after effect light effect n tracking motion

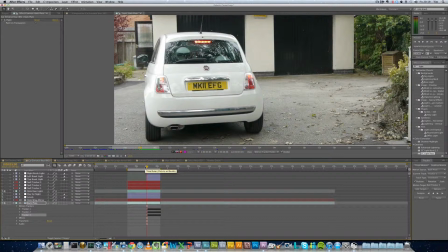4:09 It's my freezer. Anyway, ignore that. Now that the tracking points have been laid down, one of the techniques is to apply what we call this null tracker. Now, I'm not entirely sure what these are exactly for, because I'm brand new to After Effects.
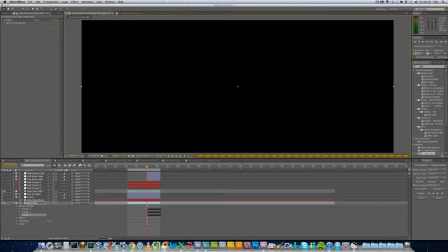4:28 So if we go back to, if we just go back to the original scene, which has had the night for day and it's got this punch through,
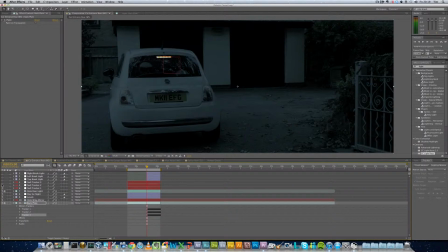4:35 I'll then show the trackers that we've got here, these null trackers that I was on about. Essentially, these are invisible layers which you apply motion tracking information to, and then you can use these motion tracking layers,
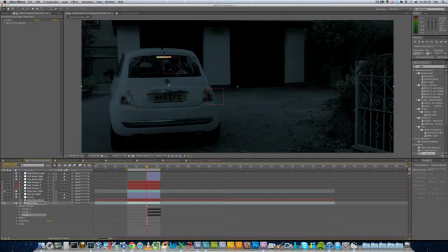4:52 these null objects, as parent items of effects that you can apply. So for instance, I could apply effects which will then copy the motion tracking information from these null objects and should move.
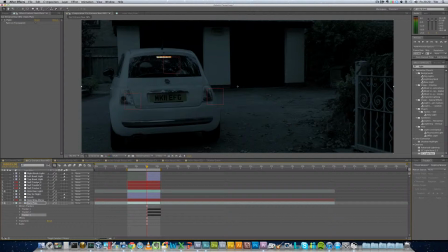5:07 Took me quite a while to figure this out, again because I'm brand new to this. So if I go and apply this CC light rays, which I applied here, we can, so you can see instantly by turning that on, that actually,
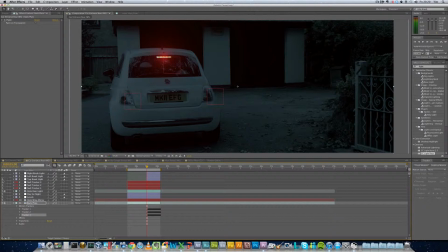5:24 it does actually give that light cluster an element of credibility, because otherwise it just looks like, say, a very bland light.
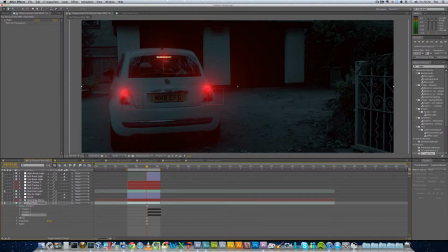5:36 And I've also applied one to the left cluster and the right cluster. Now the left and right clusters, they look more convincing, but I'm not 100%. I'm about 95% convinced in terms of how real they look.
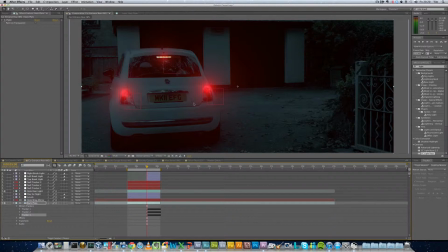5:50 But in terms of, again, being a novice and picking this up, if I had a lot more time and someone was actually paying me to do this, obviously I could spend more time doing this. So, as I said, this motion tracking information has been applied, and they are actually linked.
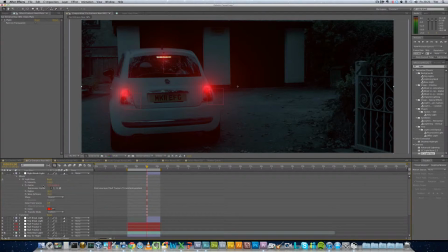6:04 I'm going to quickly try and show you where the right bright light. So you can see here where we've got the center value. And there's this expression center. It's all quite complicated and I don't fully understand it myself yet, but I've used this little icon here, which is called a pick whip,
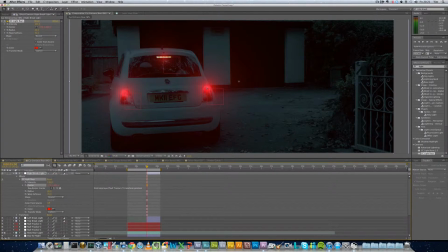6:20 which has linked this particular object, or at least this light cluster here, down to, I believe it's going to be, yes, this null tracker 2, and you'll see there's this position here, and that position changes over time
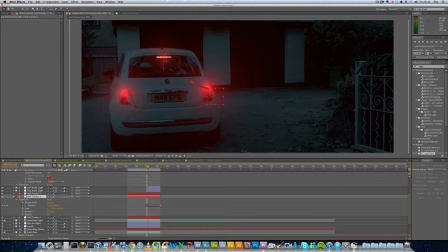6:39 based on where the actual tracking has gone. And then with that, you have to wait, it's quite CPU intensive, so the red square here, the null object, will follow where the motion tracking is.
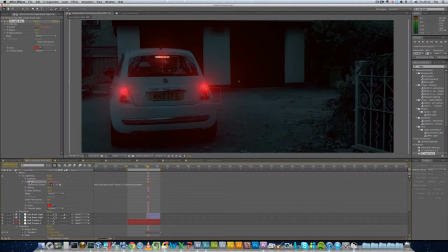6:54 And then I've essentially made a relationship between the center of this light effect down to the position of the motion tracking. So therefore, when this scene moves, again, it's CPU intensive, so it's quite slow to update,
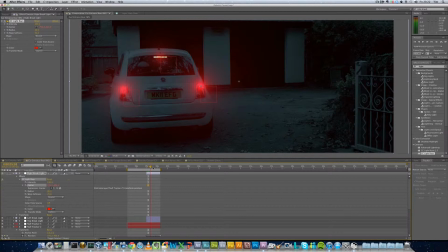7:14 but essentially the vehicle will move and the light effect will follow the motion tracking information.
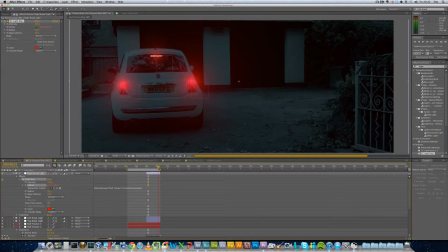7:28 And again, when you actually get to see this in real time, it's very unlikely that we're going to have time to wait around for it to cache all of these images, but it does actually work well and looks quite convincing. So from there, I say we did the brake lights, and I'm quite happy with that scene now.
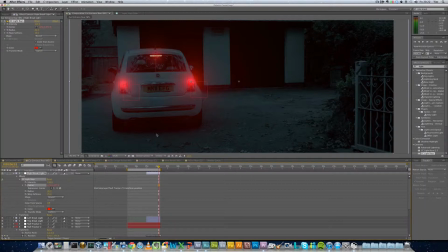7:48 We've got brake lights. It does look more like a nighttime image with those light effects on there. So I then went to one of the earlier scenes that I shot, which was available in my other video.
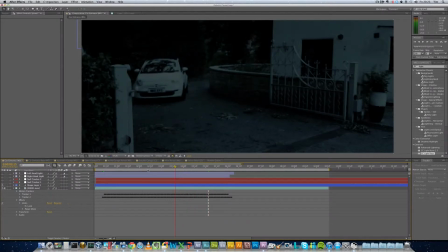8:00 This one works a little bit quicker because it's not got any of the cloning in. And as you see, again, the car comes into the drive and it looks a little bit poor because it's not got any of the light clusters on.